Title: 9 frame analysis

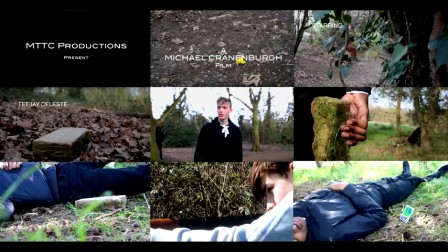(0:00)
First thing shown to the viewer is a bullet flying by and MTTC production comes in. This challenges the convention of real products, as you usually would expect to see a production logo. However, as a group we decided to not use a production logo as the resolution of it was too low and the transitions made the intro look unprofessional.
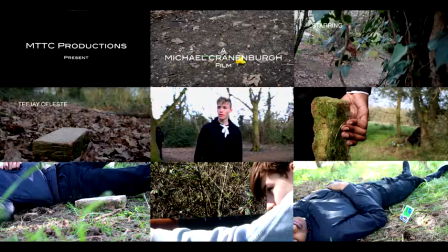(0:19)
For the first shot, it is a close-up of a flower, which is used ironically. This is made clear when the antagonist steps over it, making it clear he is not a good character in the film. Often, openings and thrillers must make it clear early who the protagonist and antagonist is,
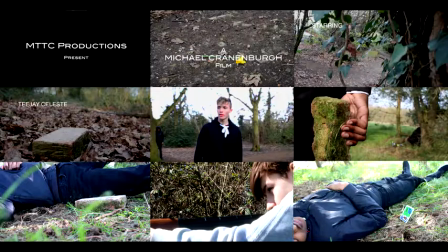(0:35)
so the viewer can understand the story more, and also not get too attached to all characters. Also, during the shot, the producer's name is shown along with the large title, Location H, right after. We decided to show the title at the start because putting it at the end makes the opening look more like a trailer.
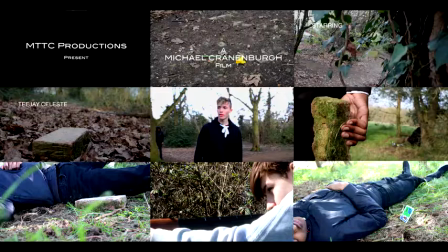(0:54)
The font is white and also has a slight black glow to make it stand out more. Found out without the glow, the credits often were hard to read and see. The next frame is a close-up of a plant, which is also used ironically just like the previous plant.
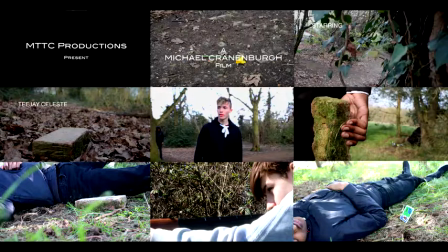(1:09)
The focus is set on the protagonist running by, but as he passes by and goes out of shot, the focus goes onto the plant, leaving the antagonist blurred out. This creates a suspense for the viewer, not showing the identity of the antagonist. I've also seen this in Casino Royale,
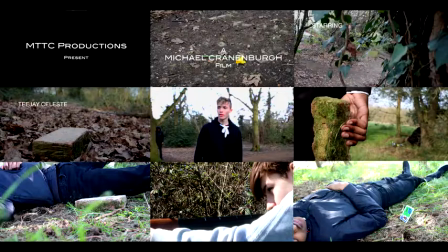(1:29)
where Mr. White's identity is hidden when he helps James Bond, but his identity is only shown in the next film. This created suspense and it made me think who the character could be.
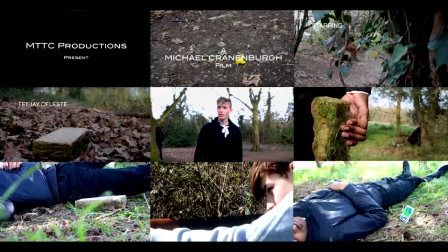(1:44)
In the next shot, there is a close-up on the brick, and the protagonist is seen running by, while the antagonist goes to pick it up. While he picks it up, he separates. This is probably one of my favourite shots, because the brick placed on the ground and the antagonist picking it up suggests that it will be involved in the future.
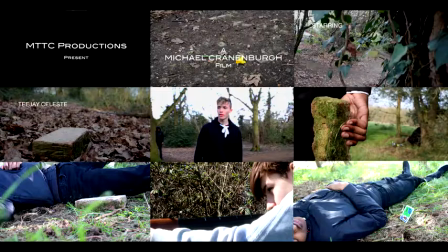(2:03)
In the next shot, for the first time, we see the face of the protagonist, who seems very scared. You can tell this by his facial expression. He's wearing a casual costume, which makes him relatable, but also makes him different from the antagonist, who is shortly seen standing beside the tree behind him.
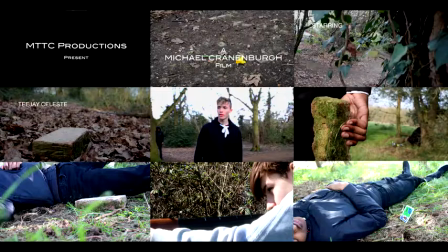(2:19)
However, as the protagonist passes by the camera, the dark figure disappears. The screeching sound makes the viewer pay attention to the mysterious figure, and also highlights that he's the antagonist. His face is not shown, creating suspense.
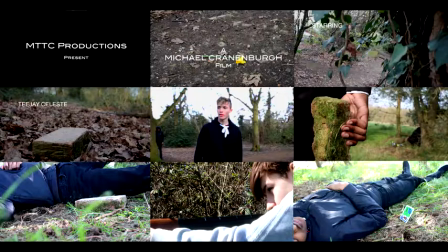(2:34)
In my opinion, the shot conforms to the thriller genre, as the two characters in the same shot together have huge differences, making it clear who is good and who is evil. In the next shot, we see the brick again, but this time a close-up with the antagonist's hands.
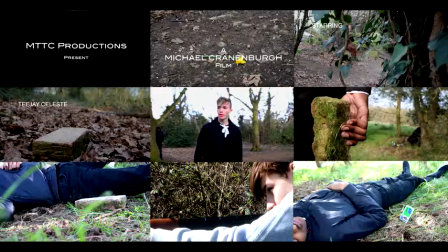(2:49)
In the distance, we can see the protagonist sitting down. This makes him look inferior to the killer. As the antagonist approaches, he is shot at a low angle to look superior, while the protagonist is sitting helpless without any weapons to use. This goes well with the music, changing to a more intense tone, creating more fear.
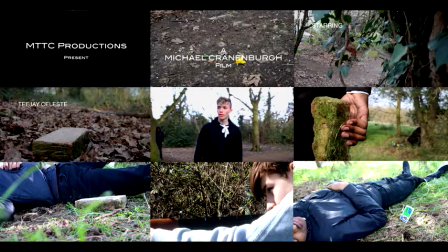(3:08)
You have their identity still not shown to the viewer. They are more likely to be attached to the main protagonist who has shown feelings. In frame 7, we see the antagonist go down right in front of the protagonist. This happens immediately after the antagonist swung the brick at the protagonist.
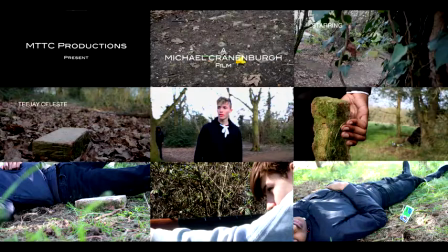(3:26)
However, there is a blackout and we hear a gunshot. Right after the gunshot, we see the brick fall in front of the camera, followed by the antagonist himself. The slow motion, along with the slower music, calms down the situation, but now creates suspense because the gunman is unknown for now.
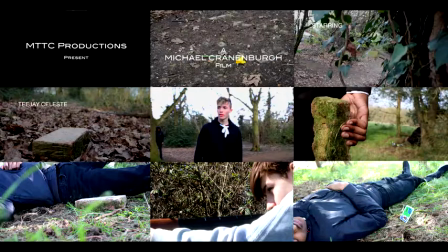(3:44)
This shot conforms to a thriller genre, as the antagonist loses battles even if it goes down to the wire. In the next frame, we can see the gunman. His face is unveiled after the camera tracks from the tip of the gun right to the face of the second protagonist, who says the first line of the film, "He's down."